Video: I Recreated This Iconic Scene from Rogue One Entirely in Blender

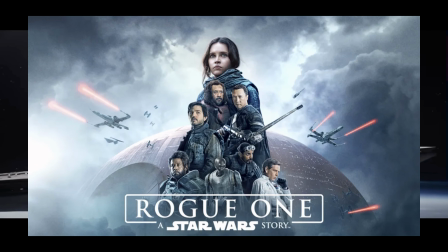0s
I recreated this iconic scene from Rogue One using only one program, Blender.
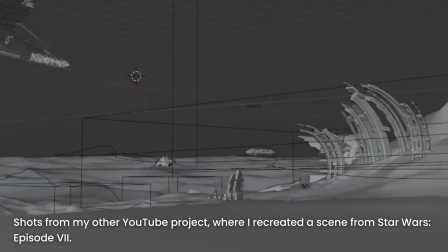5s
I started with modeling. I already had a Star Destroyer model ready from a previous project.
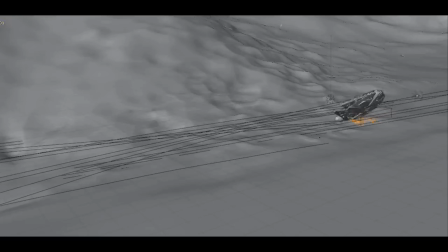10s
I just had to prepare it a bit, change the textures, and add more details.
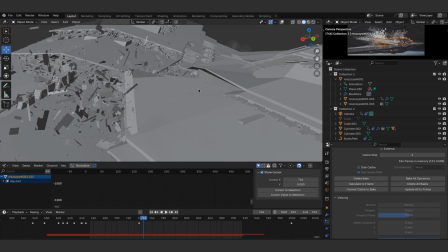15s
Considering that I built the entire model from scratch, I'm pretty happy with the result, even though it still lacks a lot of small details.
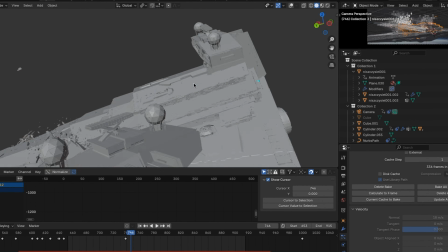22s
Still, it looks impressive enough for this scene. Next, I modeled the Rebel ship, the Hammerhead Corvette.
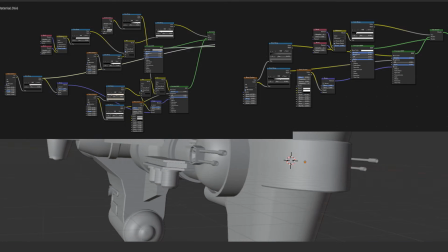28s
I modeled it based on movie stills. The ship uses more complex textures, and I played around with shader mixing to make it look more realistic.
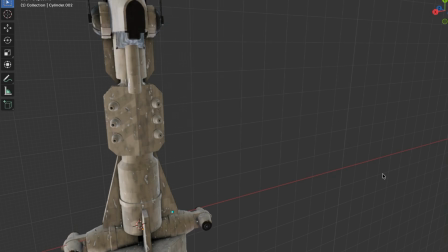36s
As you know, the more imperfections, the better. The final result? Not bad at all, for just one day of modeling. I also quickly made the background texture in a separate Blender project.
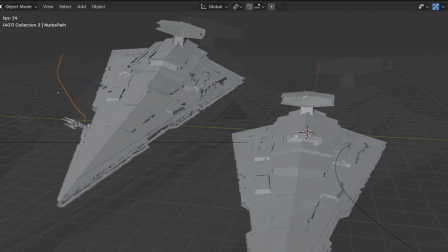48s
Animating this scene was time-consuming. First, I created a rough test animation with simplified models and basic camera movement.
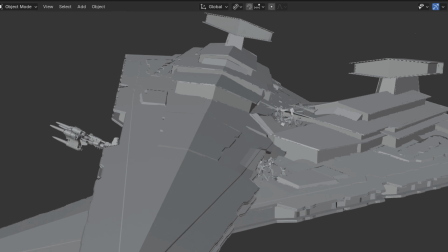57s
The Rebel ship followed a curve that mimicked the motion of the Star Destroyer, and that already gave a result very close to the original.
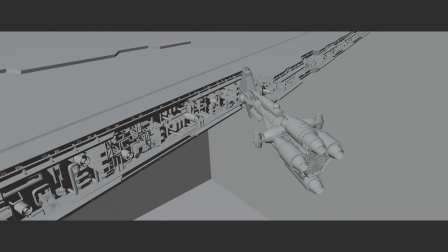64s
I tried to match the camera movement as well, but in the shots where we see the interiors of the ships,
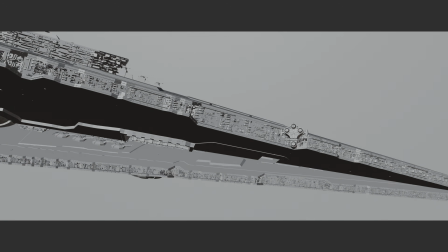69s
I decided to add my own, brand new shots. After finishing the test animation, it was time to add the collision effect.
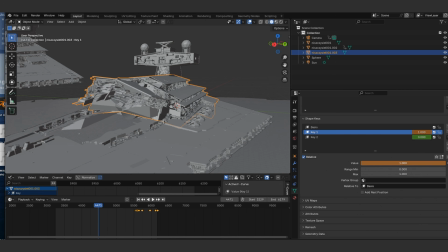77s
To make sure my computer didn't explode, I skipped complex physics simulations and used shape keys instead.
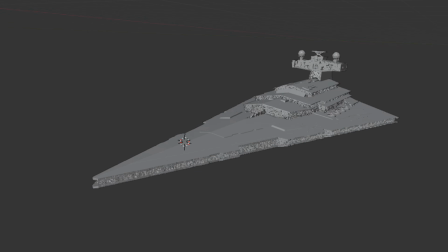84s
In edit mode, I deformed parts of the destroyer manually, then animated those distortions by hand,
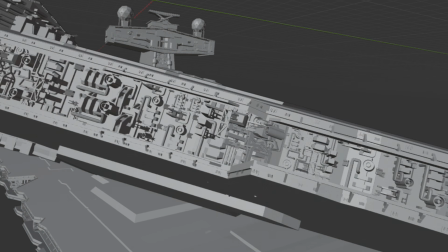90s
which turned out to be way faster than dealing with complex physics.
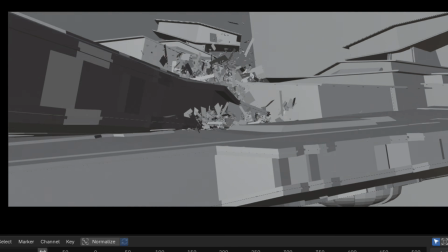97s
Once the basic animation was ready, I added particle simulations. They made the collision feel more realistic and helped hide some imperfections of the hand animation.
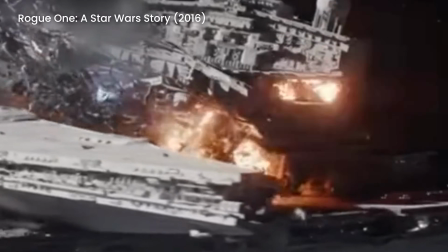105s
The explosion effects in this scene were also quite complex. Doing all of them as one massive simulation would have been a nightmare.
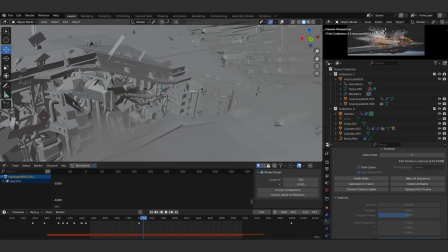113s
Long cache times, errors, and endless rendering. So instead, I created the explosion in a separate Blender project.
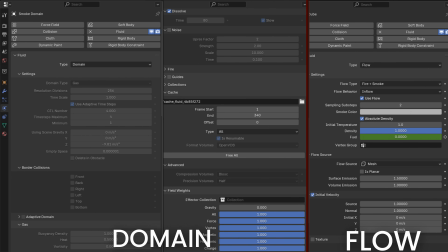122s
If you want to make a cinematic explosion in Blender yourself, check out my tutorial.
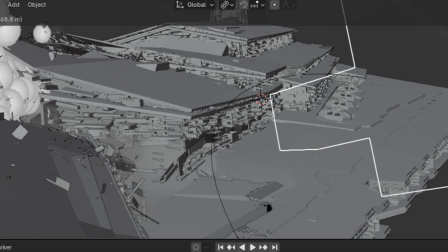127s
Once the simulation was done, I imported it using an OpenVDB file.
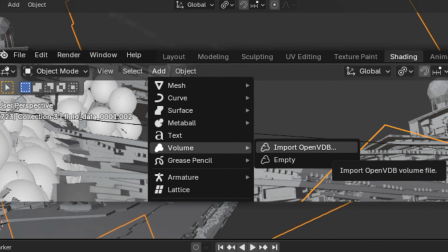132s
It's actually super easy. Add volume, import OpenVDB, then just locate the folder with your cached simulation.
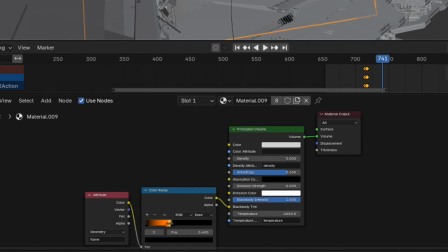140s
You only need to apply a texture to the volume. I did it like this. Then I duplicated that explosion and placed it in several spots, saving a ton of time.
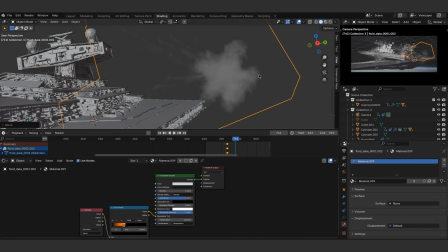149s
And the render wasn't too painful either.
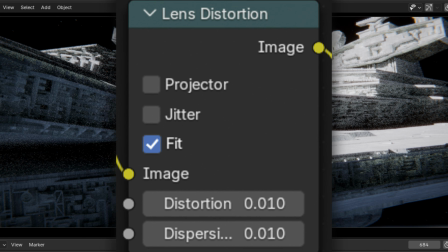151s
In the Compositing tab, I added some effects like lens distortion and glare, just to make everything feel more realistic.
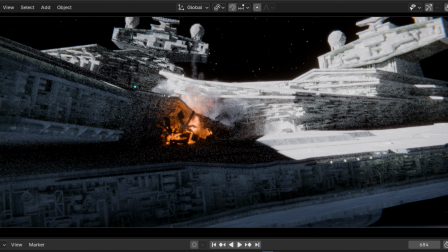160s
And it was ready for rendering. As always, rendering tested my patience.
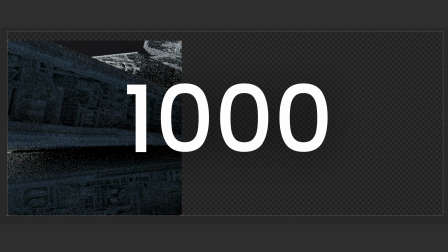165s
Let's do the math. Around 1,000 frames, each taking about 10 to 12 minutes to render.
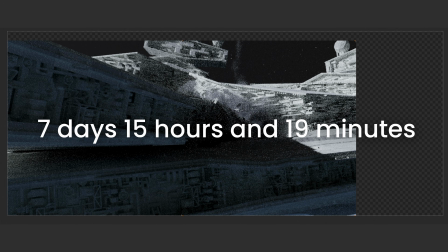170s
That's roughly 7 days, 15 hours, and 19 minutes. And of course, after some fixes and adjustments, I had to re-render almost half of it again.
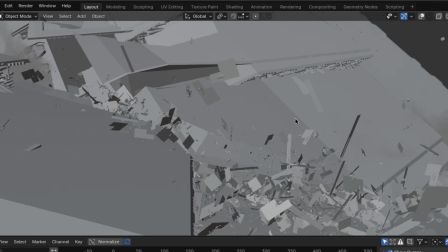180s
Sure, I had it easier. I already had the original scene as reference. There's still a lot that could be improved in my version, but honestly, I'm really happy with how it turned out.
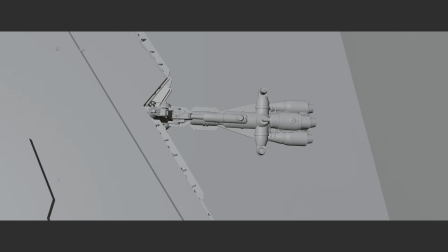189s
Here it is, the iconic Rogue One scene recreated entirely in Blender.